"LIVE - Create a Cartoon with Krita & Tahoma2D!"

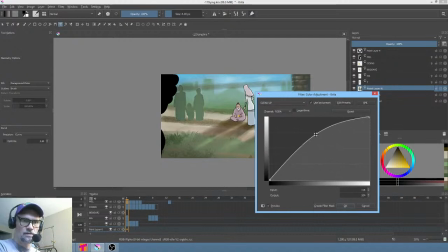[32:50]
I feel like it needs to be even lighter. I like that. And then probably their saturation needs to be dialed down a bit.
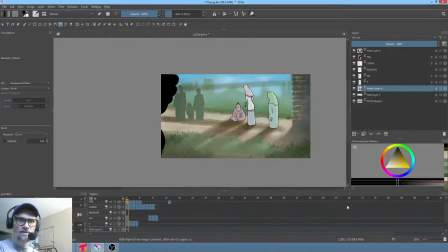[33:02]
No, actually not so much. Little tiny bit maybe. Okay. So now what I'm going to do is take these. Yeah, some shadows might be useful there, folks. Sorry. How you doing back there, Zuko?
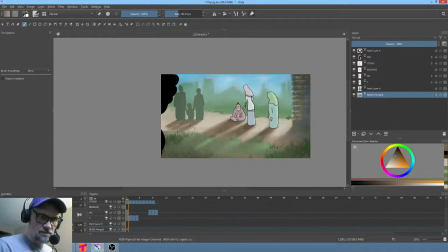[33:20]
Zuko the African gray parrot is looking pretty calm. Okay, and now what we're going to do is take these guys and we're going to adjust them even more.
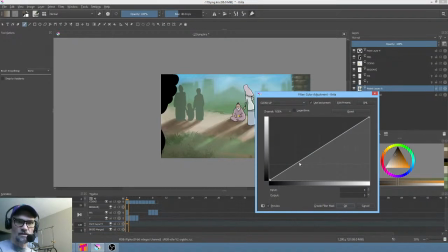[33:32]
I think that the contrast... I think it's really a good thing to be able to use curves to test these ideas, because it's kind of surprising that having them be lighter,
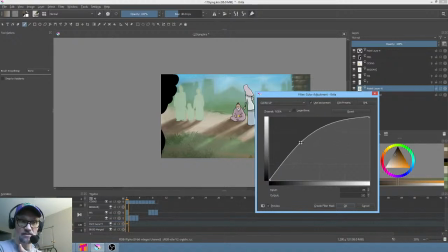[33:49]
arguably even having them being lighter than the background, is an interesting idea. I don't think it's the right idea in this case, but I just want to kind of find the midpoint where you can see,
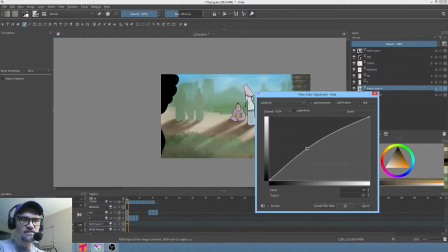[34:01]
essentially, by getting the value right, they're kind of, they can't really decide if they're going to be lost in the background or not. And that's exactly what I'm trying to do. That's just too hard, because if you have it like that, then they're calling attention to themselves, right?
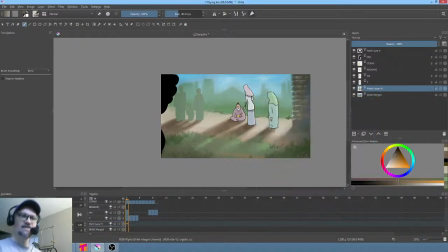[34:17]
The idea isn't to create attention. The idea is just to have something in the scene that helps balance out the composition a bit. So I'm going to go Control E and bake it down.
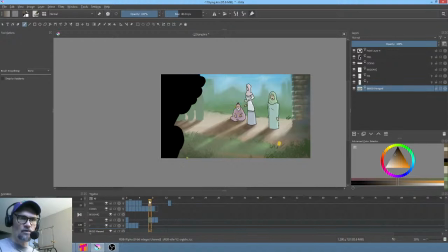[34:33]
I'm committing that to that in the background. Okay, and now when Mel comes in, yeah, let's go with it, baby.
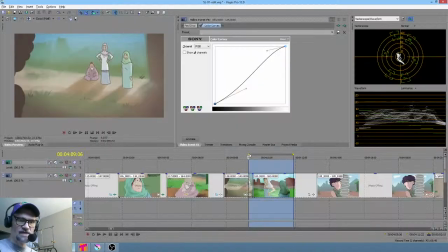[34:42]
Save that. We're going to render this as 119. I want to check my timeline and make sure that that's what these are.
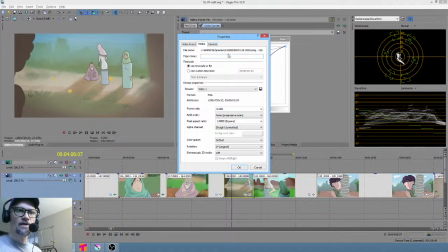[34:50]
Properties. This media is scenes 119 render, and it is 119 with a period, which is what I would expect.
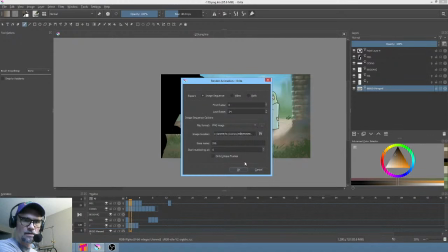[34:59]
Alright, so this is going to be in folder 119,
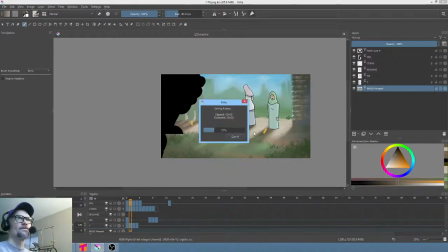[35:08]
119 period. And let's render it, and then we'll look at how it cuts into the show. Okay, looking at the messages, looks like there's nothing going on in the messages. So, beggar.
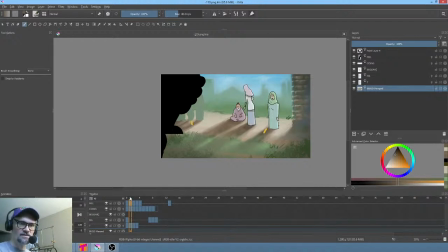[35:25]
Yeah, so compositionally, I don't think this is like the strongest composition I've ever come up with, okay? That's for sure.
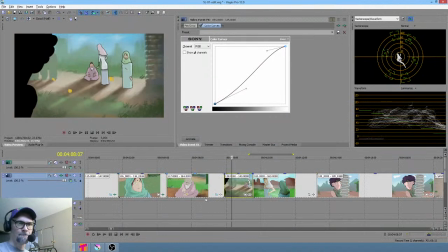[35:35]
But, not bad. Not bad. Okay, so Tianara.
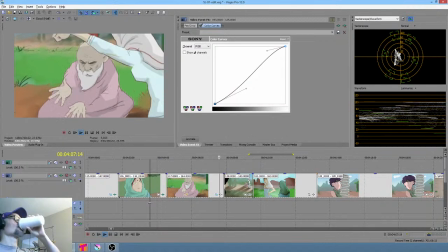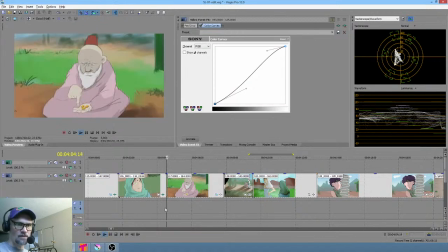[35:47]
Almost feel like her outline should be a little bolder. Actually, his too, maybe.
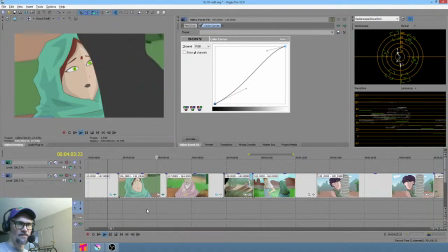[35:55]
That one I think I'll let go for the moment. I think I'll let that one go for the moment, come back to it, see how I feel about it after I've done a few more shots.
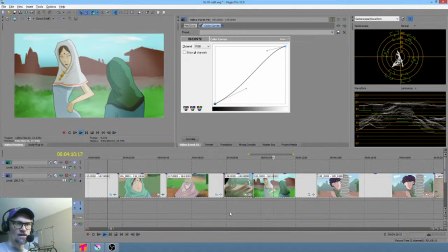[36:04]
And that shot I actually fixed up yesterday.
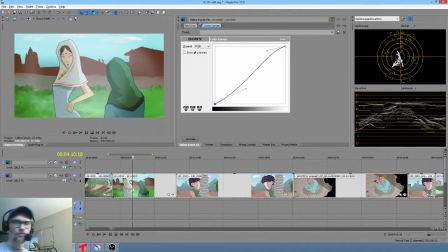[36:11]
Arguably, the mother should have a little bit more wrinkle action on her face. She looks a little too young, actually.
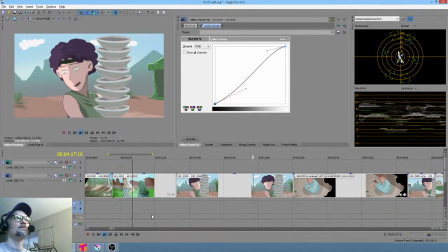[36:18]
Some sort of guiding lines making viewers look at... Okay, some sort of guiding lines.
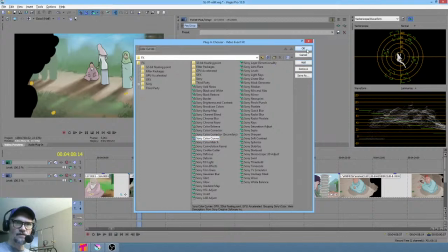[36:25]
Go ahead and throw up some curves on this just to play around a bit with the level of contrast.
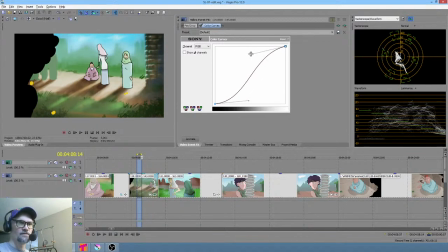[36:33]
See, that's somewhat interesting, but probably counterproductive. Because again, even if it looks good, if it snaps us out of the overall look of the show that we've achieved thus far, then it could be a little problematic.
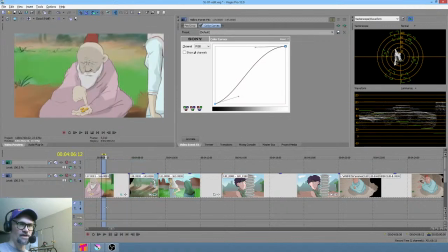[36:52]
Actually not horrible. I'm actually thinking I can push that up a bit. Okay.